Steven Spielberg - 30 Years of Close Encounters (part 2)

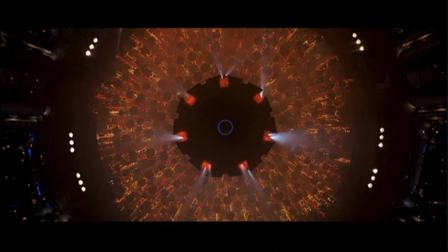(8:17)
But when I had a chance to combine the two versions to the ultimate version, the first thing I did was I excised Richard inside the ship because I really, really felt that the inside of that mothership was the exclusive property of the imagination of audiences everywhere, that I should never have gone there. I went there to get the money to make the movie I wanted to make three years later, but that's something that shouldn't have been in the picture in the first place.
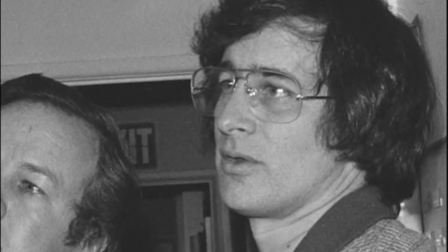(8:47)
For me, Close Encounters was a work in progress, and even now I still feel like it's a work in progress.
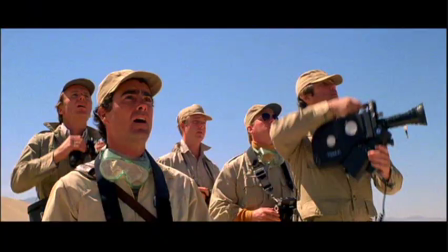(8:53)
But I'm not, don't worry, there will not be a fourth version. This is it, this is it.
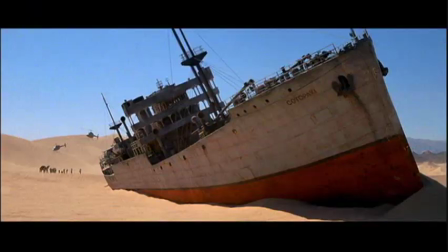(8:57)
But I felt that I was afforded a rare opportunity to go back into my movie and change it.
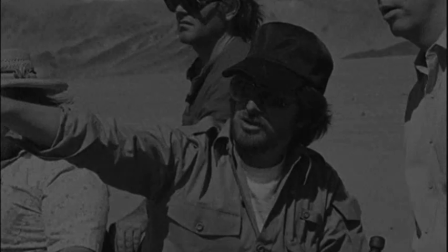(9:02)
As I even changed and saw the movie more objectively, I was able to make little tweaks here and there, which made me happy.
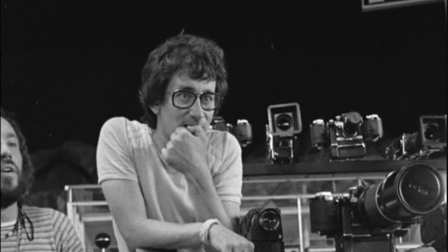(9:12)
The image that I've always taken sort of to bed with me at night if I ever flash on an image from Close Encounters and I don't have to think of it, it thinks of itself.
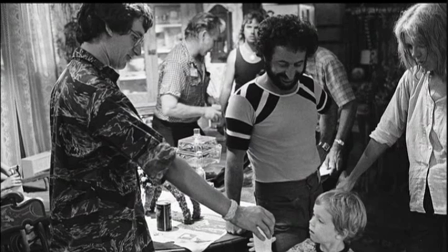(9:22)
And the image that always comes to my mind is when the little boy opens the door and all that orange light, yellow light pour across him.
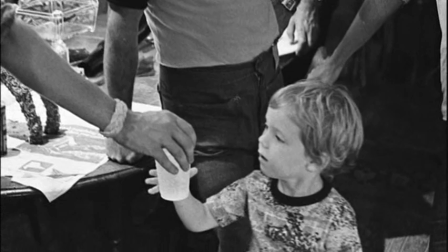(9:31)
When I designed the shot and when I wrote it in the script, for me that was very symbolic of what only a child can do is to trust the light. You know, open a door when an adult would run and hide and say, don't open the door, lock the door.
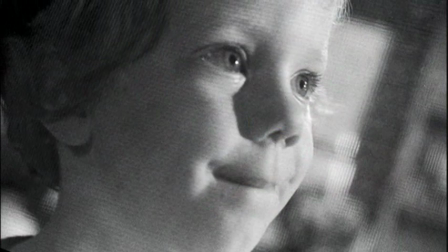(9:46)
There's things outside we don't understand, things that could kill us or change us.
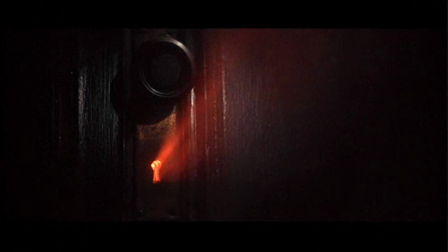(9:51)
But the optimism of childhood and opening that door and light being the presence of everything,
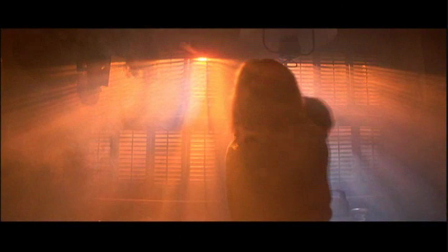(9:57)
light is the inclusion of all colors, whereas black is the absence of all colors. That light was something that that boy wanted to know more about.
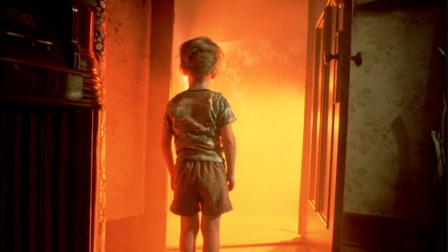(10:05)
And so, for me, thematically, Close Encounters is all about children opening doors onto beautiful sources of light.
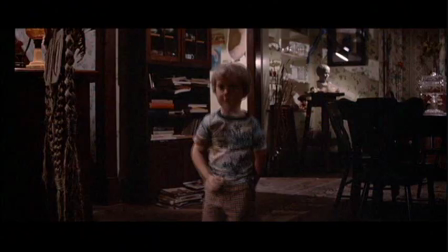(10:15)
2007, 21st century, sadly, people have a different interpretation of opening the doors, but back in the 70s,
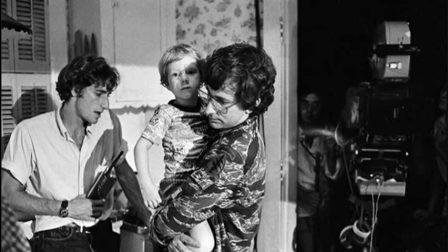(10:23)
to open the door to a curiosity was a safe experience and something that we all look forward to in our lives.